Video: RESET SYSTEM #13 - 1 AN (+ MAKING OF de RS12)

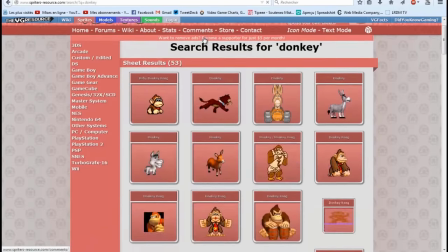C'est un site très vieux qui existait déjà en 2006, ça j'en suis sûr, car on s'en servait pour faire des fans comics.
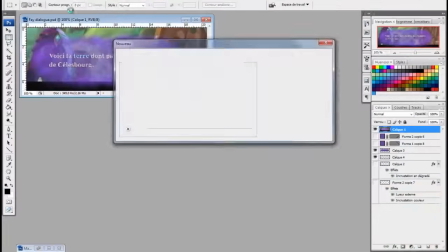Donc voilà, je récupère les sprites nécessaires, je les édite un peu, je les agrandis sur Photofiltre, parce que Photoshop, ça me les optimise par défaut alors que je veux garder le côté pixel. et après j'arrange ma scène,
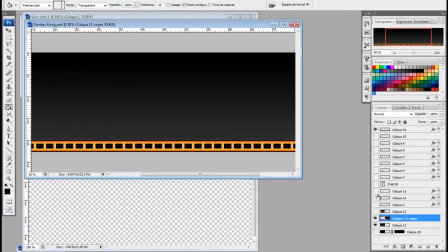je crée un petit panneau Zoho à partir du panneau Yoshi de Super Mario World, je fais un fond avec les ombres pour donner un petit effet NES Remix, et hop, on retourne à la partie animation.
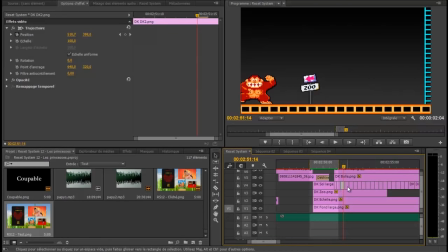D'abord décor fixe, Donkey Kong arrive dans l'image, et à ce niveau-là, c'est le décor qui va bouger pour faire comme si notre singe se déplacait. C'est un petit peu complexe parce qu'il faut calculer de combien de pixels on veut bouger le décor et il faut appliquer la même trajectoire à tous les éléments. Et pour faire bouger Donkey Kong, je découpe en plusieurs frames et j'altère entre deux sprites.
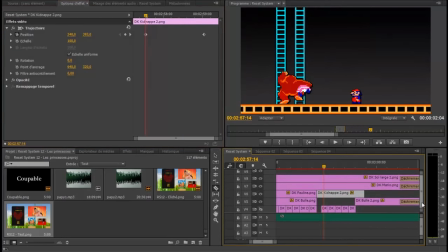Pareil quand il monte à l'échelle. D'abord je fixe un mouvement de bas en haut, et après je découpe à intervalles réguliers.
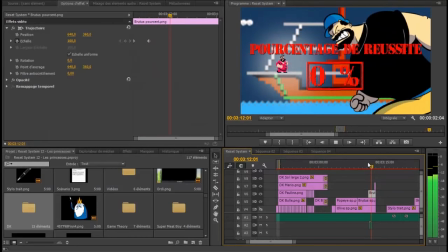par élément à partir du chutier. Hop, encore de l'animation. Pour l'effet tampon, j'agrandis au maximum l'image et je la réduis brutalement avec un petit effet sonore issu de Ace et Torny.
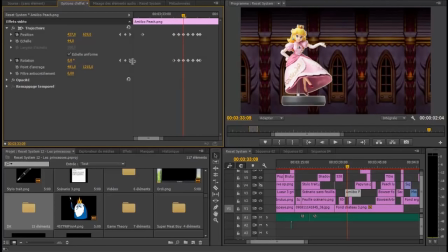Ici, l'effet figurine qui tend un peu en atterrissant est fait à la main. J'ai entré des valeurs oscillantes digressives pour créer cet effet.
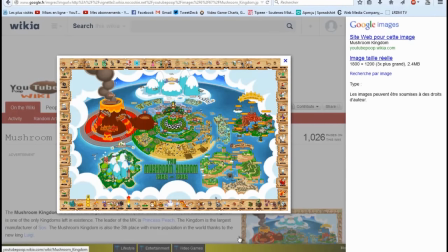La carte du royaume champignon, pareil, c'est fait sur Photoshop. J'ai trouvé cette image-là, l'image d'un parchemin dont l'auteur est crédité en fin de vidéo.
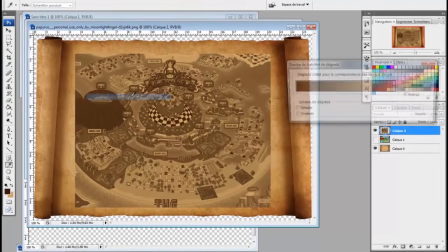J'ai utilisé un dégradé avec deux couleurs marron et j'ai utilisé une gomme de ce type pour créer un effet de fondu sur les bords de l'image pour que ça s'incruste bien sur le parchemin.
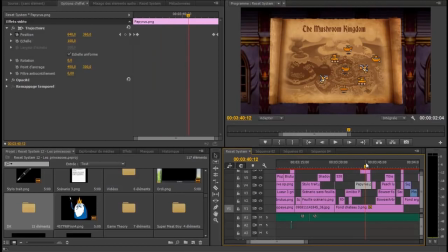Et après, les petites icônes, c'est Spriter's Research, section Super Mario Bros 3. Ici, on a la scène de Papy Champy.
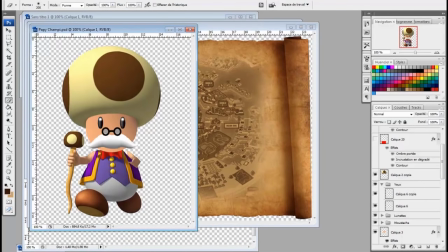Pas mal de Photoshop, je suis partie de l'artwork d'origine, et j'ai essayé de séparer chaque partie et de refaire un peu ses habits et son visage.
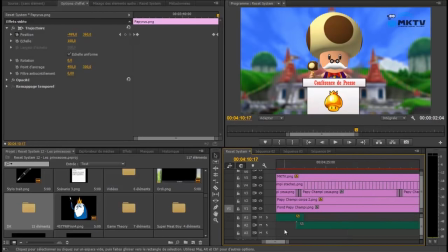Et ça m'a permis notamment de faire l'animation du clignement des yeux. Ce qui est cool avec Papy Champy, c'est que sa bouche est cachée par sa moustache, donc j'ai juste à modifier la position de la moustache pour faire comme s'il parlait. Et ici, vous pouvez voir que j'ai fait des petites sections très courtes pour faire l'animation, ça dure à peine 2 frames. Pareil pour les clignements d'yeux, mais en une framme pour faire plus fluide. Et toujours le petit détail qui tue, le logo de Mario Kart TV, sauf que j'ai changé et j'ai mis Mushroom Kingdom TV parce que les initiales correspondent.
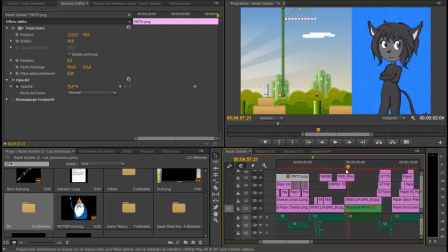Et là, on va enfin se pencher en détail sur l'animation d'Hermine. Je l'ai fait dans une séquence à part par commodité, du coup ça me permet de tout déplacer d'un coup.
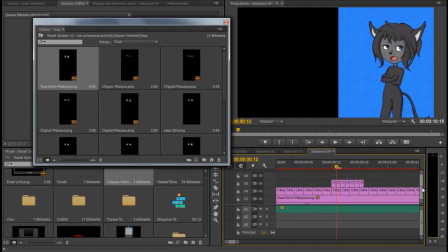Donc, Hermine, c'est un corps, des yeux et une bouche. Lorsqu'Hermine cligne les yeux, c'est en fait un masque de gris par-dessus les yeux. Ensuite, la bouche, ce que je fais, c'est que je découpe par tranches de deux frammes, et j'écoute son audio, puis je mets sur pause et je calque à chaque syllabe la bouche qui correspond. Voilà comment je procède. J'anime petit à petit les paroles d'Hermine, je réécoute et je corrige si nécessaire.
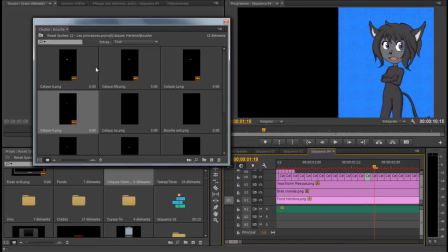Ma première expérience de ce genre sur l'épisode 1 était d'ailleurs très laborieuse, mais avec l'habitude et la pratique, ça va relativement vite maintenant.
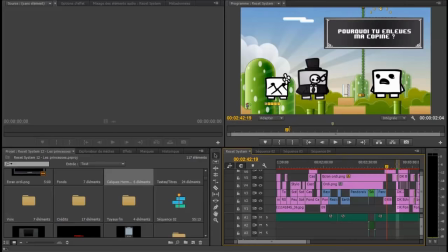Voilà, vous savez grosso modo toutes mes techniques. Une dernière petite astuce, la recherche des polices d'écriture. Parfois, en cherchant sur Google Super Meat Boy Font, on arrive sans trop de difficultés à trouver la police d'origine.
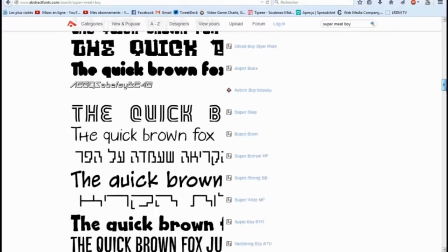Mais il arrive parfois qu'on n'y arrive pas. De ce fait, il faut trouver une police d'écriture qui ressemble fortement.
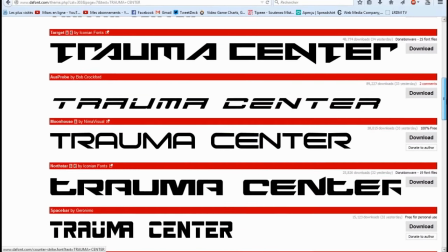Par exemple, pour Traumasimo, dans l'épisode 8 sur le programme d'entraînement cérébral, je voulais mimer l'écriture de Traumacenter, et j'ai donc fait des recherches sur le site d'Affont pour trouver celle qui y ressemble le plus.
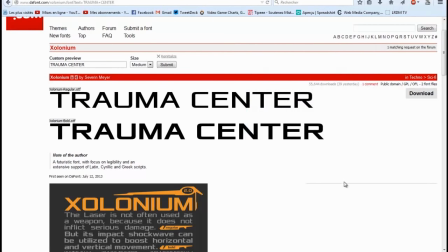Et pour chaque épisode, j'ajoute régulièrement de nouvelles polices d'écriture sur mon ordinateur. Pour le 12, j'ai ajouté celle de Paper Mario 2.
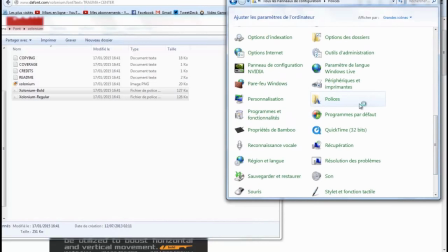Il suffit d'ouvrir le panneau de configuration, et dans Police, il faut coller le fichier que vous avez téléchargé. C'est tout.
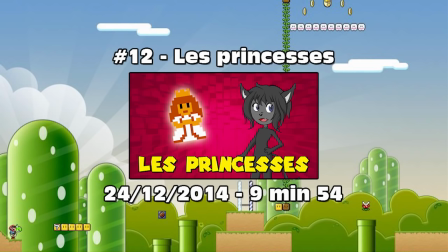Et voilà, maintenant vous devez avoir une vision un peu plus précise de la partie cachée de la vidéo, et vous comprenez certainement que ça prend du temps et que ça demande du travail. Parfois, il faut se forcer un peu pour avancer, mais on y arrive toujours, et la joie qu'on ressent lorsqu'on finalise enfin la vidéo vaut vraiment la peine d'y consacrer tous nos efforts.
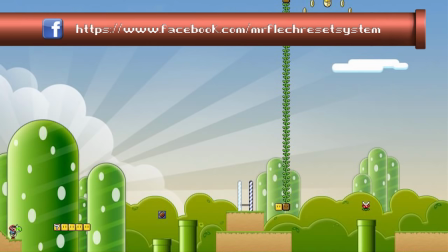Maintenant, je vais dire la formule qu'on est obligé de répéter, c'est dans notre contrat de youtubeur. Vous pouvez laisser un commentaire, partager la vidéo, et vous pouvez me suivre sur tous les liens qu'il y a là.
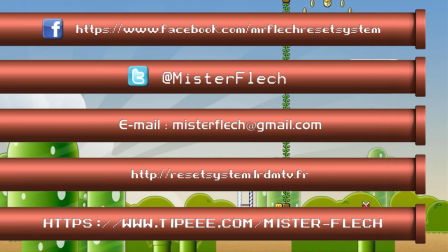Bon, vous savez lire, vous savez quoi faire, j'ai pas besoin de vous en dire plus, et on se retrouve pour le prochain épisode en février. A bientôt !
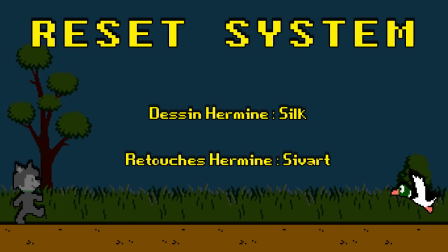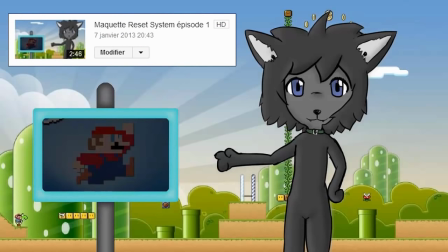Salut à tous, ici MrFlesh et bienvenue pour ce premier épisode de Reset System, la chronique du Geek Rebelle.
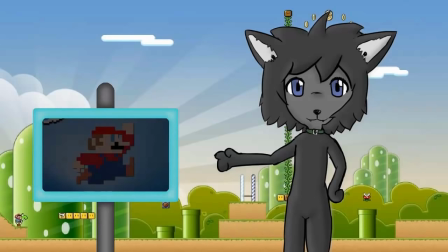Allez, code amis, c'est une petite série de 12 chiffres que Nintendo utilise pour que les joueurs puissent affronter sur les modes online. A ne pas confondre avec, les amis de Call of Duty, une célèbre licence de jeu vidéo. J'aimerais vous récapituler les premières étapes à faire pour jouer avec un ami de Super Smash Bros. Prendre le CD.
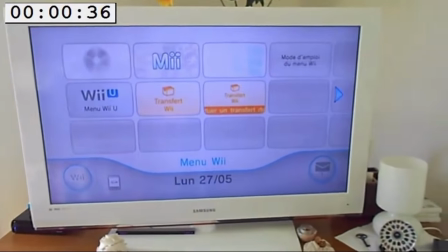L'insérer dans la console. Allumer le téléviseur. Lancer le jeu. Lancer le mode Wi-Fi.
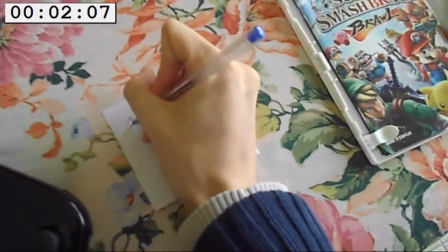Attendre, attendre, attendre Noter son code ami, faire partager son code ami à son ami Noter le code ami de son ami
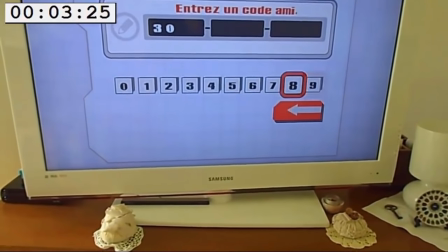Ajouter le code ami de son ami Et là, c'est le drame Car sachez qu'ils ont préféré mettre les chiffres en barre plutôt qu'en carré Et du coup,
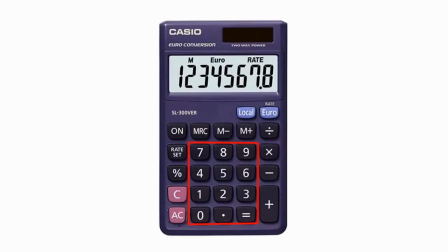c'est beaucoup plus lent et chiant d'ajouter un code ami En plus, le mec qui a programmé ça, il n'a pas beaucoup observé les objets de la vie courante Je pensais pourtant que le système carré était devenu une évidence Et qu'il s'était gravé dans notre cerveau Et puis vous imaginez qu'on posait un numéro de téléphone sur ça ?